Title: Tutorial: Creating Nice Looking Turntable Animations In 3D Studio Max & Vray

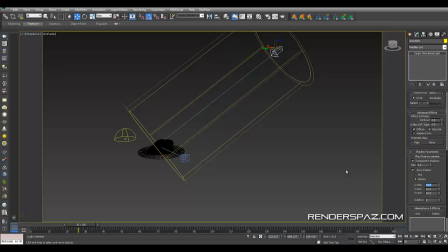510s
And one more thing, I just want to come down, let's make sure we have area shadows checked, and let's go with, say, 50 all the way down here on the U, the V, and the W size.
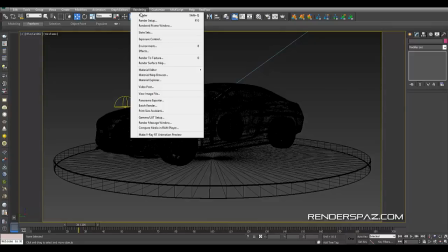524s
This way I'll spread out these shadows a bit and make them a little bit softer. So let's render that and see what we have.
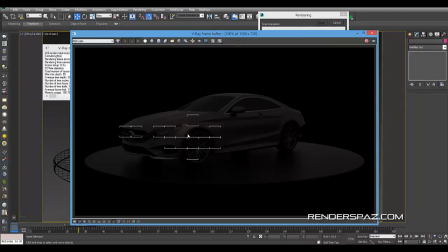529s
This is going to be a difference here. So we're starting to get our light hitting the side of the car now, which is looking really nice on your object. That just kind of brings out it just gives it a little bit more definition.
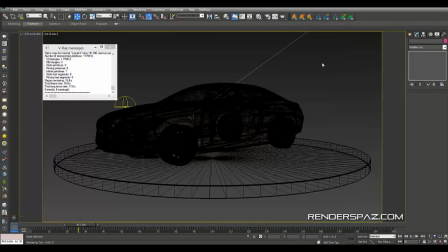545s
I'm going to stop this up really quick, and I noticed one thing, that our camera is really dark.
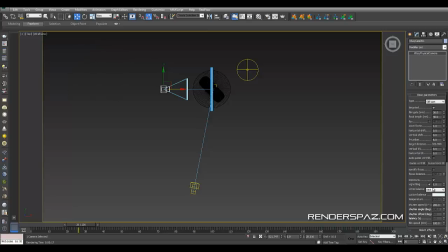549s
So what we're going to do is select our camera, come down over into the white balance. I'm going to make it neutral. The f-stop, I'm going to bring it into 1.5. It's a good one I like to go with. Shutter, I might just bring this down a bit to like 180-ish, 180.
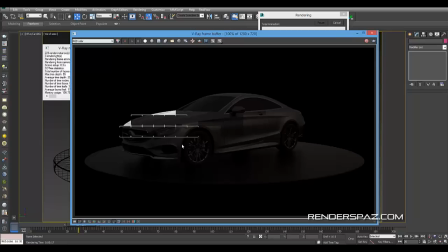567s
Hit render, let's see what we have. See if that fixes things. So yes, it brightened it up quite a bit. Starting to get to the spot that we want here. But I'm gonna check off, make sure I don't display.
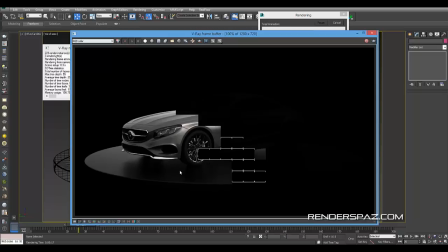582s
Just want to display our, not the high gamma there, we're just gonna go with V-Ray gamma. So right now we got some nice contrast to our scene right now.
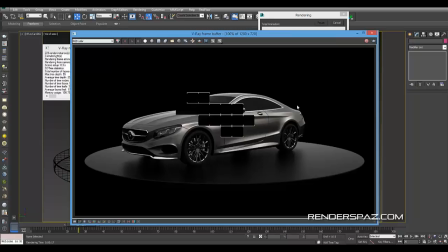600s
And you can almost go with this, but there's a couple more adjustments I want to make.
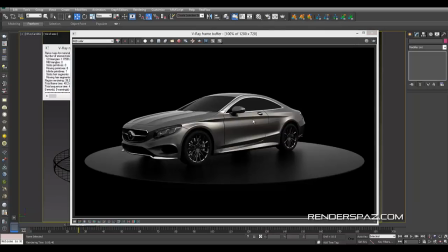605s
You can see we're getting a really nice highlights. We're getting some just nice tone to the car now, or to your subject.
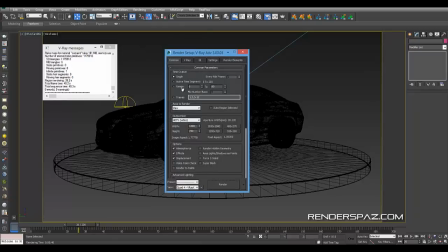614s
So what we want to do now is go to our render setup, Okay, so we're just getting some of our properties all set up.
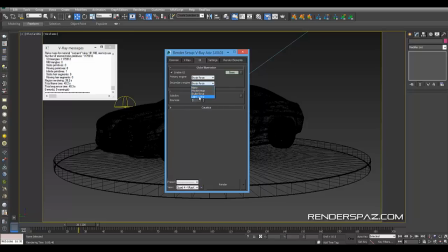633s
I'm going to go with a brute force, and we're going to also go with the light cache. Subdivisions, I'm going to bring it up around 24, so I'm going quite high. This way it's going to make sure that I have no noise, or very low noise if that.
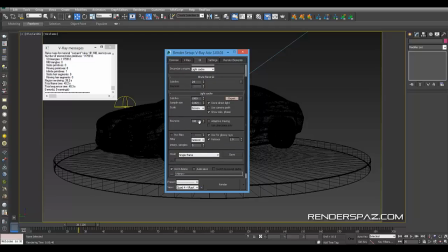Okay, we're going to move up through the tabs, setting some, let's go down I'd like to go to our color mapping down there as well.
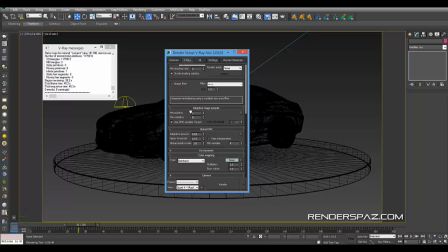670s
I'm going to fix that. But also I see that we need to change our adaptive image sample, so we'll bring that to about 8. Noise threshold, bring it down to
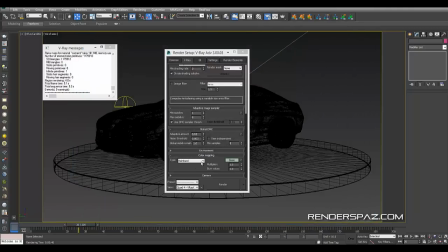689s
0.003. Anyway, we should have a nice crisp render, but for that, I still have to do the color mapping. I forgot about that guy. So we're going to make sure that when we're doing that, we put subpixel mapping on, and we're going to go with color mapping and gamma.
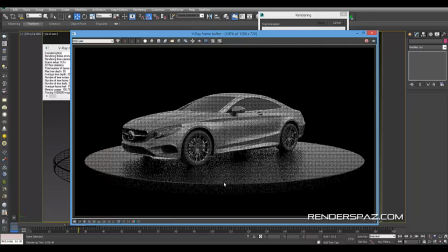703s
And that's going to give us our gamma back.
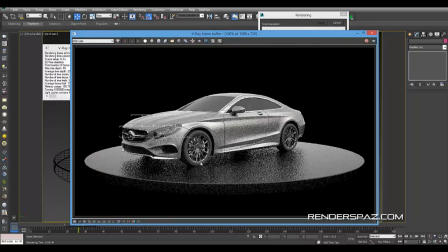705s
So this way we have control of our curves in the post-processing that we can do some color grading to this. It gives us a lot of room to play with here. That's why it looks so gray at this moment.
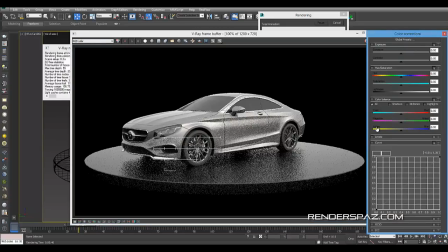721s
All right, so what we're going to do is we'll just go over to our control panel here, our little color corrections. We're just going to bring down the black levels, and we're going to then raise a little bit of our whites and our, so that we can bring up our highlights.
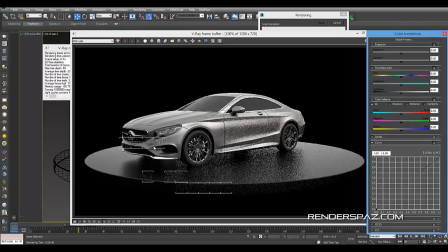738s
And then we just get more of a contrast look here. And that's starting to go in a direction that we're looking for here.